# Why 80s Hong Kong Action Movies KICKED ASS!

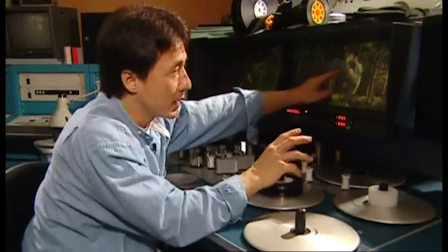[12:10]
the big question pretty much every film editor has to tackle is when should i
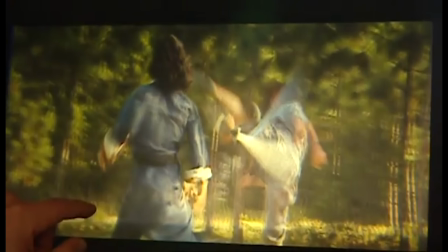[12:15]
cut perhaps you could just go with your gut and cut when it feels quote-unquote right
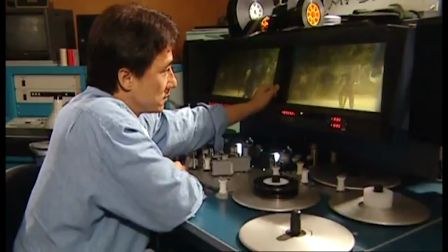[12:20]
but editing action is tricky action scenes deal with movement emotion
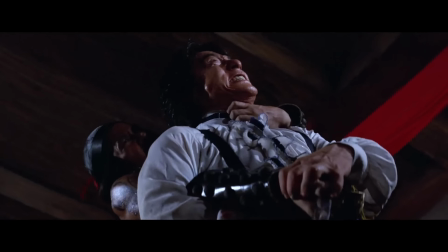[12:25]
violence and tension all in one frame so you can't really say
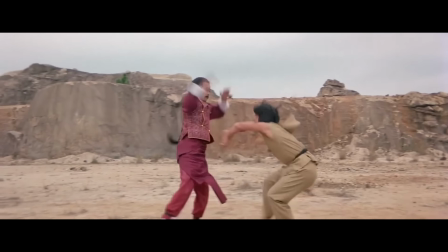[12:30]
there's one way to edit fights in the 70s the generic hong kong way was this our fighters would exchange
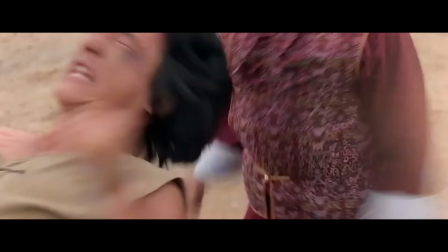[12:37]
10 to 20 blows in two or three shots before someone gets hit and right before or after that person gets hit,
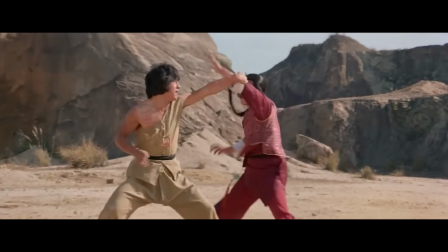[12:44]
you cut and do it all over again. This alongside with the meaty sound effects, really stressed the operatic rhythm the Hong Kong action directors wanted to showcase back then.
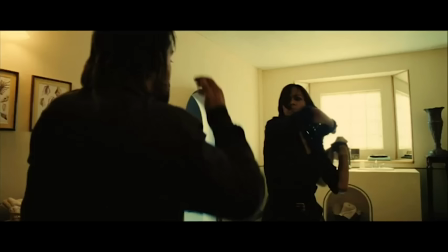[12:54]
Now look at how America edited fight scenes in the early to mid 2010s.
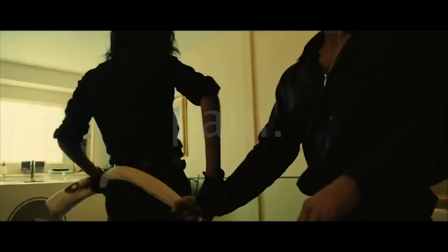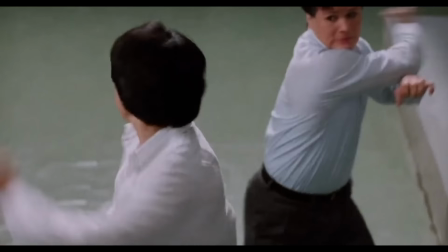[13:05]
Okay okay okay, but you get the point. There really are so many approaches to editing fight scenes.
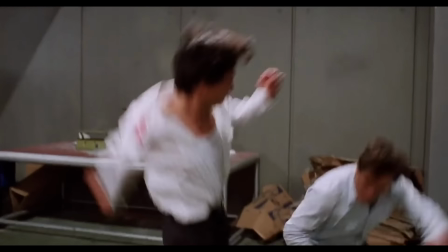[13:11]
The 1980s Hong Kong approach is in fact very similar to the 1970s Hong Kong approach. but with many more editing renovations added on to it.
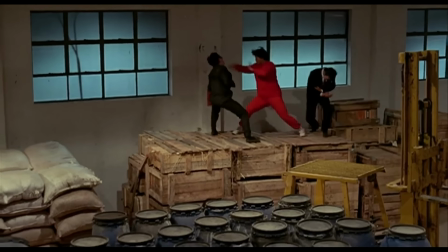[13:20]
The 1980s Hong Kong action directors would also hold a shot to maintain the rhythm found in the fight, just like 1970s Hong Kong.
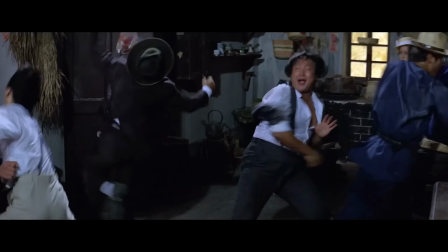[13:26]
But this time, you find a lot more fluid cuts on movement, whether it be to see the fight from a different angle, or to set up a scene for an awesome slow-mo kick.
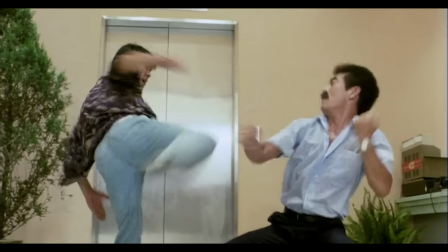[13:38]
For 80s Hong Kong, cuts aren't just about rhythm.
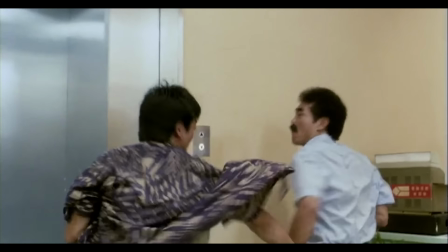[13:41]
It's about involving the audience and bringing them into the fighting ring to make sure they aren't bored. and this basically shattered the editing norms set by 1970s
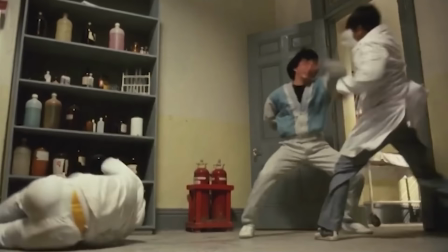[13:49]
hong kong so here's a list of very effective and unique edits that i will name myself since i don't know if there are professional terms to
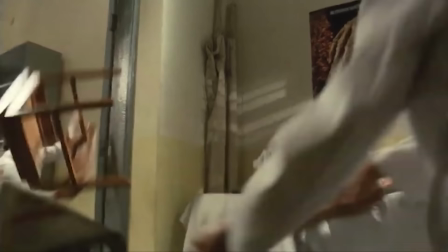[13:57]
use for these edits in the first place that i find pretty often in 1980s hong kong action cinema first there's what i call
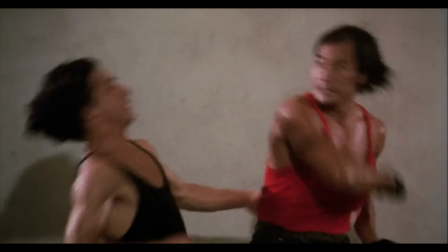[14:05]
the power cut where you begin in a wide shot where some opponent is about to hit their enemy but you cut right when that opponent is about to make contact
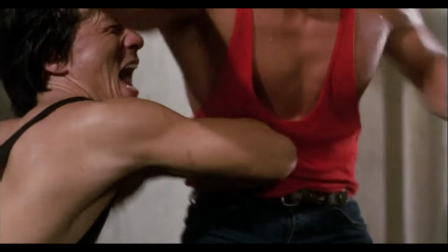[14:12]
with the enemy then in the next shot you don't match continuity as
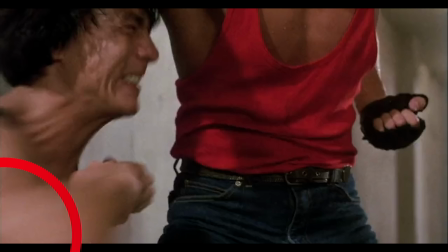[14:17]
the opponent has his blow pulled all the way back again and from here you carry on the motion until the enemy gets hit the end result is fantastic because
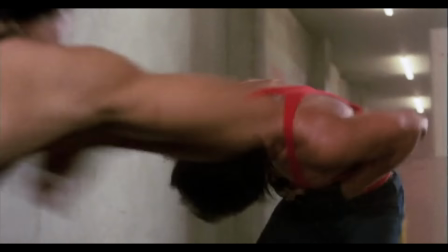[14:26]
your brain registers this as one powerful shot so the continuity error
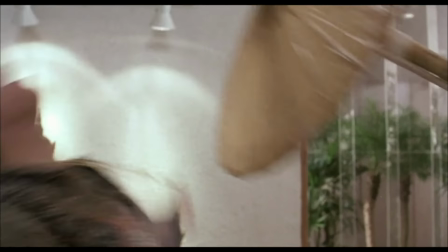[14:30]
is not only unnoticeable but it's also ironically benefiting your action then
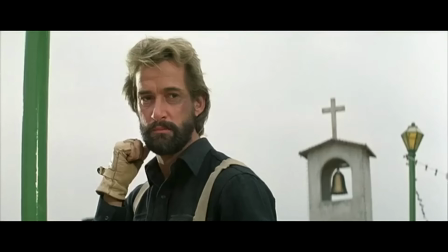[14:36]
there's the shock cut where you You let the opponent hit the enemy in one shot,
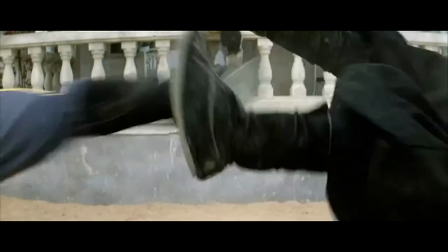[14:41]
but have the following shot be the unexpectedly huge after effect of the blow.
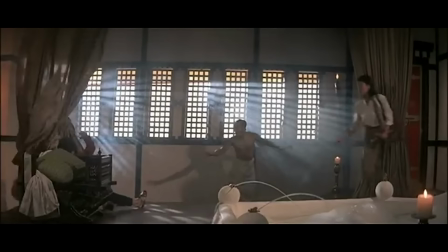[14:48]
These cuts are so effective because you can't guess what the victim's reaction will be until the film cuts and reveals the surprise for you.
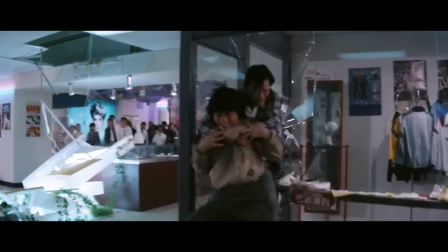[14:56]
You also don't even need to wait for the hit to cut, sometimes cutting right before the hit will get the job done as well.
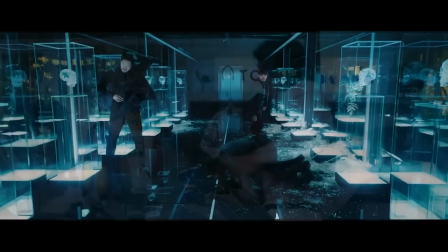[15:04]
a scene like this could have easily been done in one shot
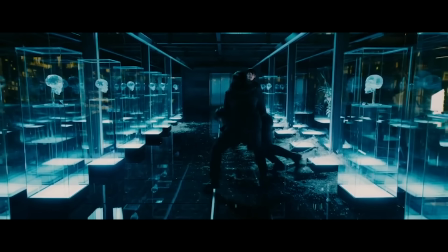[15:10]
but it's the shock cut that really leaves the viewer
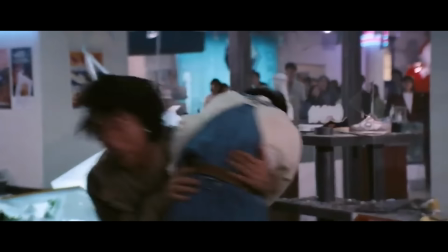[15:15]
well shocked we let the film hold our hand in the long take and then the cut gives us no time to register the setting around Jackie
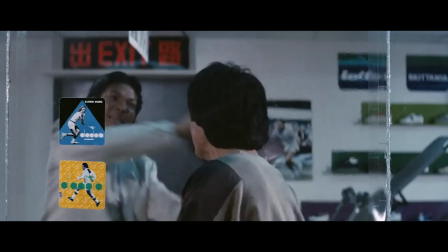[15:22]
and once he gets his head slammed against the glass
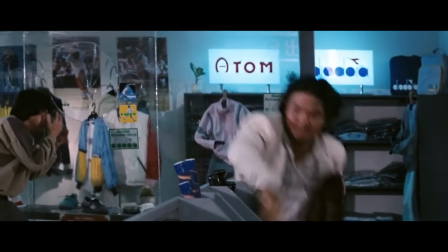[15:26]
it's too late to take time to process what in the world just happened and all we can do is grimace with him The use of slow motion also evolved in 1980s Hong Kong,
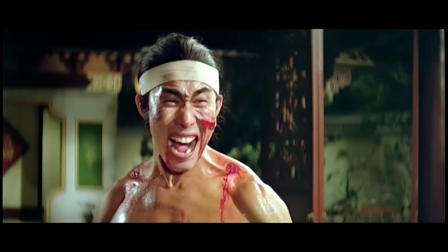[15:35]
where initially in the 70s, the most common slow-mo edit was the classic shot of someone about to hit a guy,
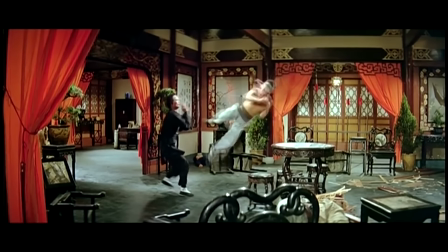[15:41]
and then having that someone hit the guy, and then you see the guy's reaction to the hit.
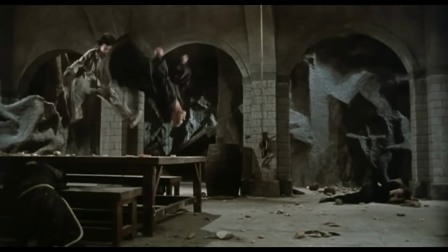[15:46]
Fast forward to 1980s Hong Kong, and you'll notice that these guys get a lot more creative with slow motion editing.
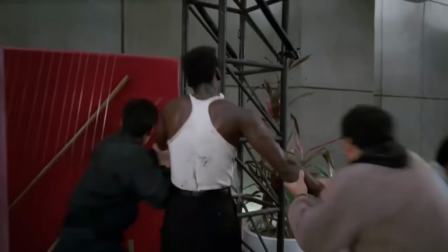[15:52]
So here's a montage of different kinds of slow-mo edits that are commonly found among these 80s Hong Kong action movies.